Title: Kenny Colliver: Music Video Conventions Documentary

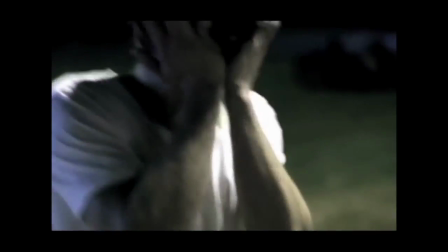16:24 This is a similar case with the video for Crush, in which the video constantly cuts between many different shot types at a fast pace.
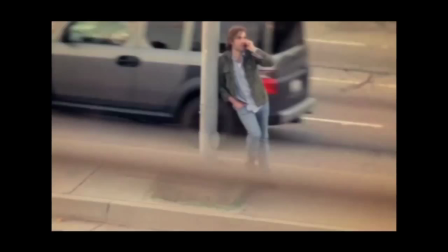16:32 This also gives the video a dynamic and professional look to it, which gives the video something interesting to watch.
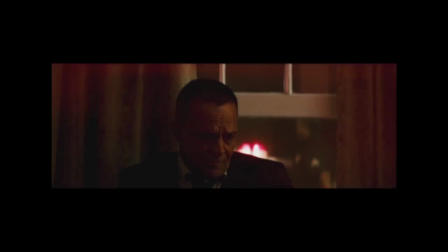16:39 The video for Of the Night uses a wide range of different shot types throughout the running time,
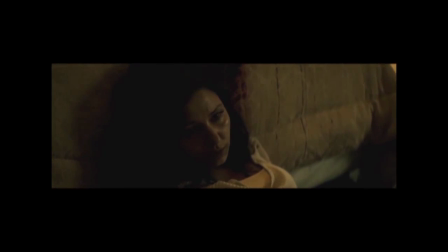16:47 which ends up makes the video look more interesting for the viewer to watch as it's going on the screen. The video for Watercolor uses its range of camera shots to show different locations and also show the emotions of the people on stage and the performers
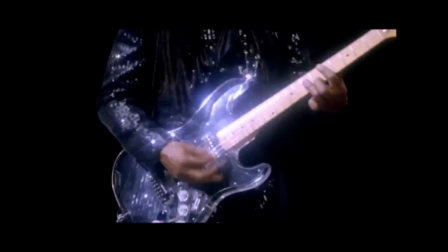17:02 doing their act on stage. This is a similar case for Daft Punk Get Lucky,
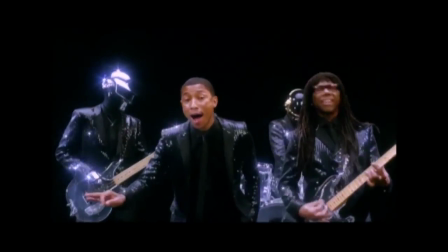17:08 in which there is a wide range of camera shot types being used to show the emotions of the singer and the band. The most common convention that we could find for this video is that the footage will match the beat of the tune.
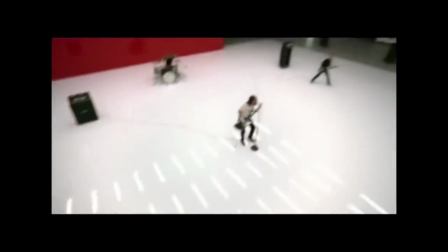17:23 The Pretender video does this, where each shot will change quickly every time the guitar chord pattern will change,
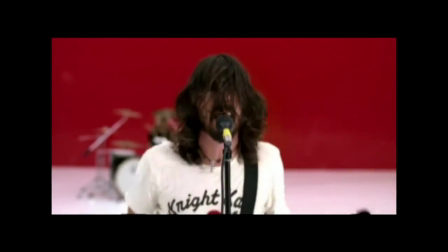17:29 in order to match with the fast pace of the song.
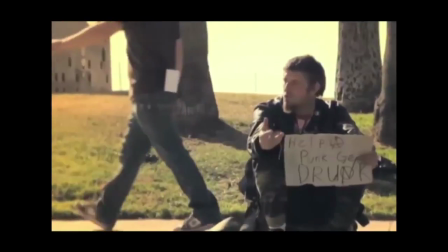17:33 This is a similar case with Crush, in which the video's editing will change along with the beat of the guitar and drum rhythm being played by the band.
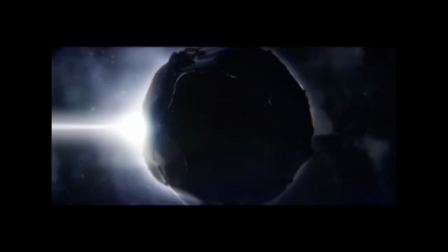17:41 Watercolor has the same style of editing, in which the shots change whenever the music changes its guitar rhythm,
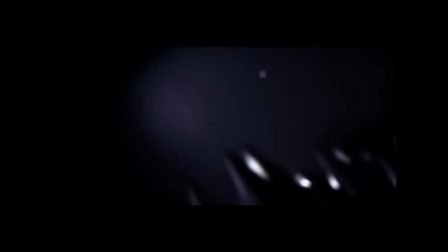17:49 verse, and chorus.
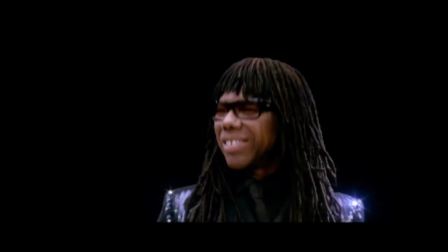17:52 However, videos like Get Lucky have a much slower pace and fewer editing cuts, in order to match with the tempo of the song.
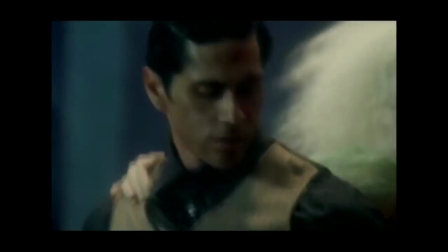17:59 Finally, Mr. Brightside has a variety of cuts in which the shots change repeatedly throughout the video.
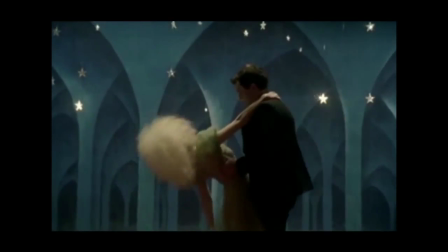18:07 Quite often, slow motion is being used in music videos.
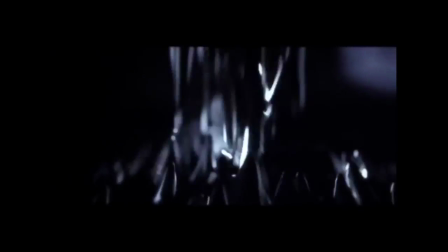18:11 Some examples include Watercolor, which repeatedly uses slow motion footage of the drama and the dancers the video features.
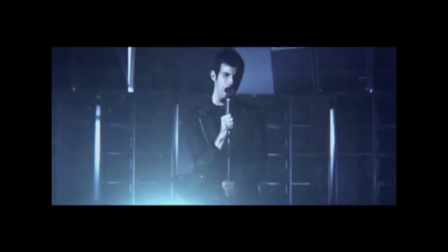18:20 This has been done in order to show the clips in much better detail and much smoother.
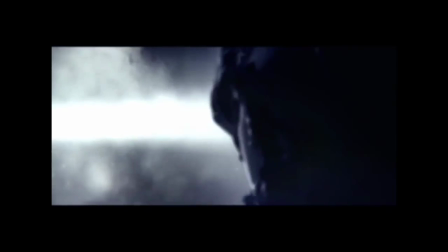18:26 This works given the fast speed of the song. Other examples include All These Things I've Done by The Killers,
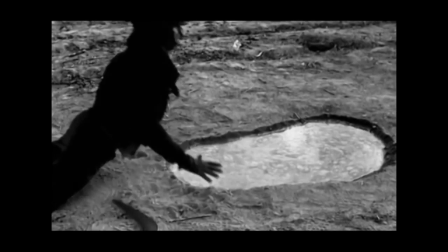18:34 where the singer gets knocked over during the video, and the scene uses slow motion to make it look more dramatic.
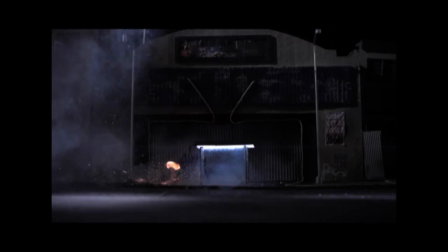18:44 Also in Uprising, there is a scene where a fuse is being lit and is constantly getting shorter as it goes along.
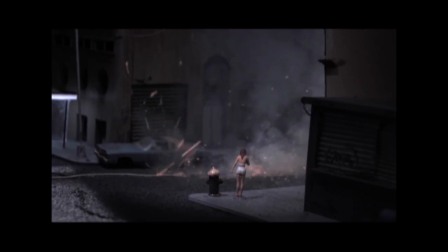18:51 This scene is also filmed in slow motion as well, and has been done to make the image a bit much more clearer to the audience.
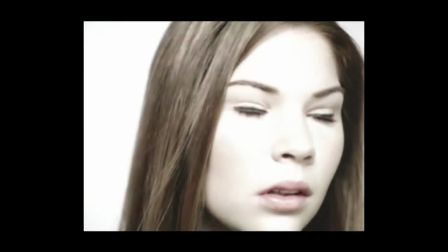18:58 The video for How to Stay Alive has footage of people crying, screaming, and it's all filmed in slow motion.
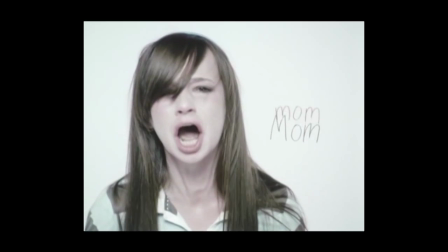19:05 It has been done in order to make the scene with the actors look more dramatic
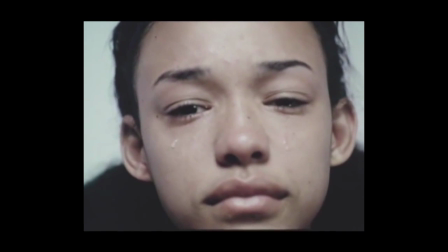19:11 and match up with the slow tune of the song.
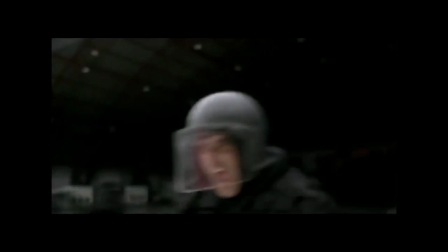19:15 Finally, in the video for The Pretender, there's a scene where a policeman in riot gear are getting covered in red paint.
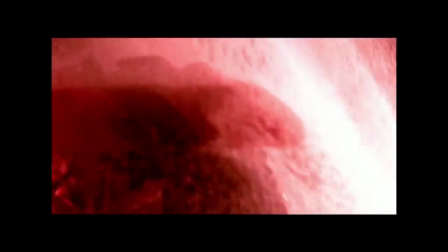19:22 All this is done in slow motion. The reason for this is so the events can be made much clearer for the viewer to see on screen. In some cases, a music video would be more focused on a concept rather than a story or narrative.
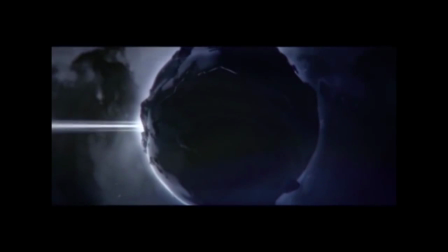19:35 For example, Watercolor constantly switches locations from the band performing at a club and then focus onto a large floating object in space. This has been done in order to give the viewer something interesting and appealing to watch with the music. Also, Uprising has a message of resistance and rising against something.
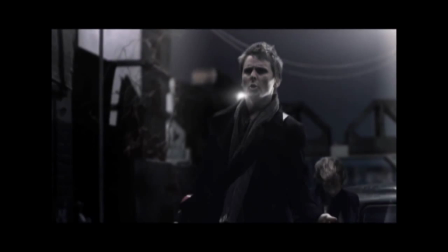19:52 It focuses more on the message rather than the writing of the short story to go with that message.
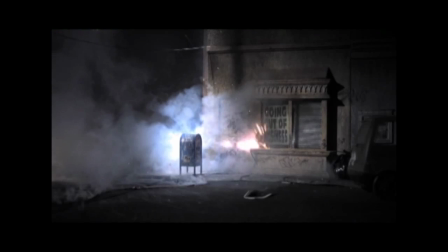19:57 This does make the message universal and apply to anything rather than one specific thing to rise against.
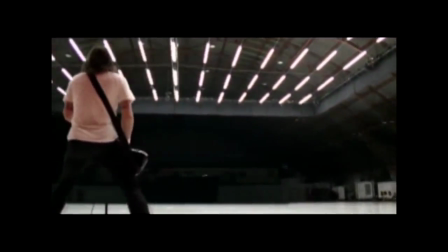20:04 The Pretender video is clearly based on a concept, and that is the band performing the song rather than telling a story or a narrative.
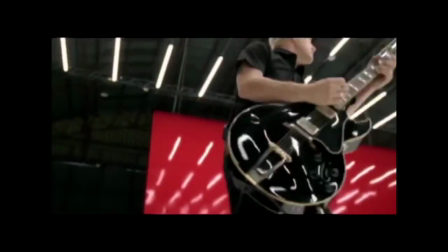20:13 This works because this shows the viewer who these people are and what they look like, and also what they do in the band.
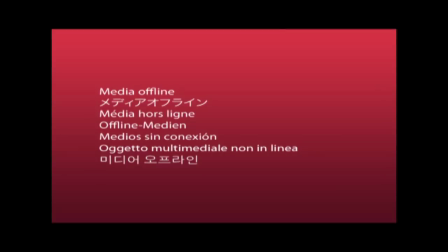20:20 It's Time by Imagine Dragons is based on a concept.